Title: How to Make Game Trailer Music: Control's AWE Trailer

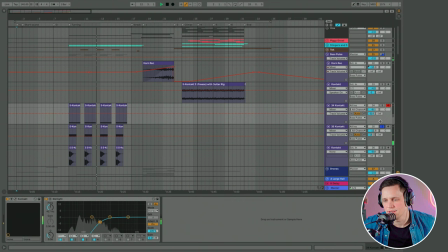494s
Okay, so but that was cool. So we needed to ramp that up. So let me see, what else do we have here? Ooh, a distorted bass, guitarish. So you have now these two things.
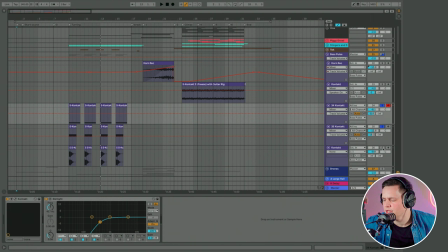514s
Okay. A little bit of the tail of that wiggle waggle, but not enough. We needed to, I think it was a little bit of a click that I was looking for at this time. So here we go. Let me go on tuning. Okay. Just layering it up.
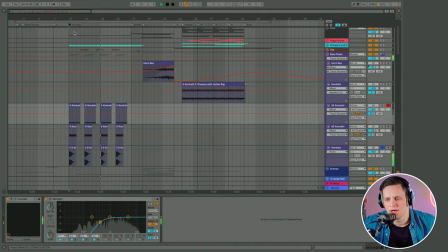533s
So let me isolate this one just to see what it is. Very weird. It's like a kick, but with bass. I think I cut the sample, or maybe I re-recorded one of the presets and then re-recorded it, recut it in the sample. And then a combination, I thought, like, okay, the combination of these
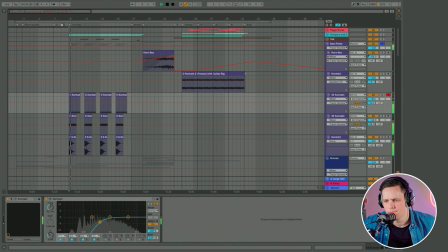554s
pulse basses. Here we go. Okay, that had some impact. Like, okay, pretty cool. But then again, you hear, you have just, it's just the same notes. It's playing a few times in act two. But there was also something with this, I believe it's this wooden click sound, wooden sound that I thought was really cool to use. It's very minimalistically. So I think it's needed to have that
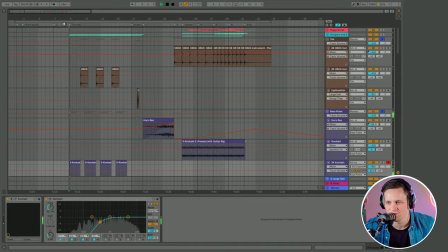586s
question and answer just on the mega minimalistic way, as well as kind of the role is abstract. So you have that clock reverby sounds. Or it's also when you have a grand piano and it can sometimes be your pedal that you flip. I believe this was more of like an extreme reverbed clock sounds that was a cool fit for this one. So we have this beginning. The piggy grand will come later. So all these names, you need to be careful because also sometimes you need to deliver the stems to people and people need to understand what you have been using and how you grouped your music. But just for myself, I call this the piggy grand. But we come back to that later. So we have the bass pulse.
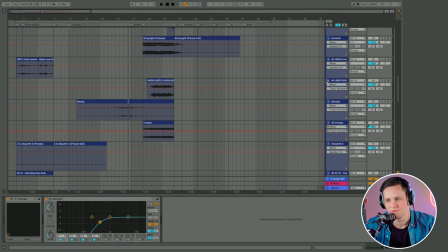637s
And of course, this is act two. You have your start, atmosphere, we start, tiny break because it was a shorter trailer. Then we go into what's going on.
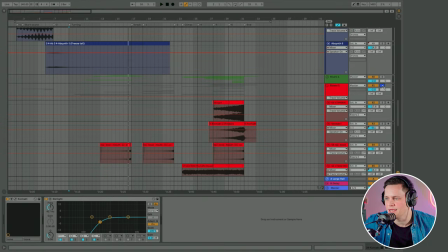647s
All this footage is changing. I see a little bit of drones. I see a little bit of risers. Oh, actually, a big riser.
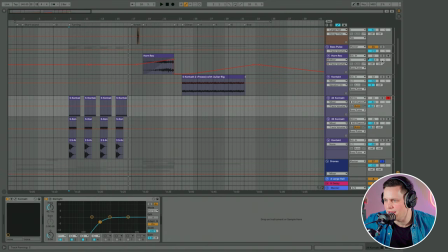653s
So let me combine those bases. Also combine some drones because I don't see that there's much going on.
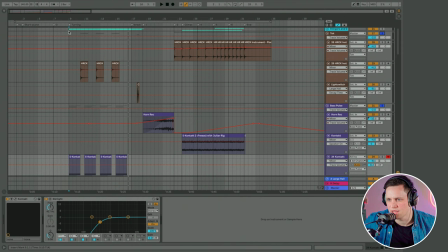659s
It's more isolated on these like bass pulses. And that's here on that click. So here we go. Let's go from the break to this turning point. Gonna start rising.
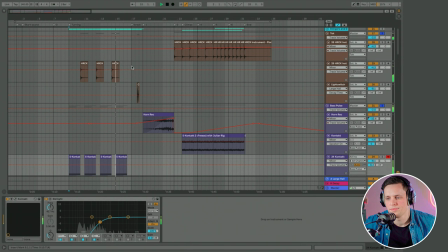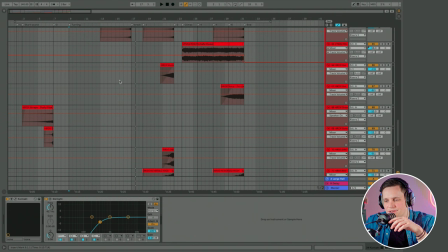685s
So that rise that you hear there's multiple layers again, and most of the time with these tracks,
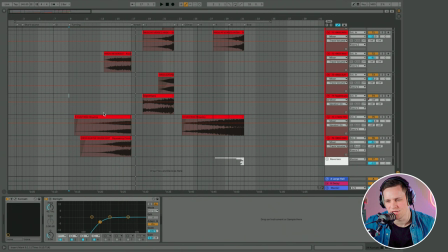691s
and especially if it's not very melodic and it's just keeping there, it's all about those layers and about the feeling those layers provoke and evoke. So you have here very standard riser, let me see, very noisy, wide, noisy, sharpy,
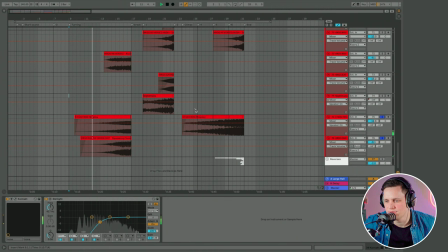710s
with a little bit of a tickle in there. But then again, you have this squeaky noise. Let me see if that's here. Oh. Okay.
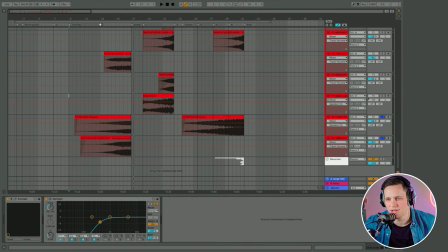726s
A little bit on the higher frequencies there. It has some character. It gives it a little bit of spice there. So let's add this one. So why? You can also keep it one layer, but you, of course you want to make it exciting.
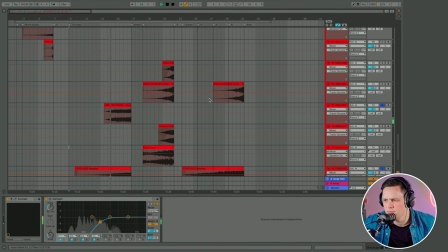738s
So not just the one thing. So let me see what's going on here. I think that's that beep.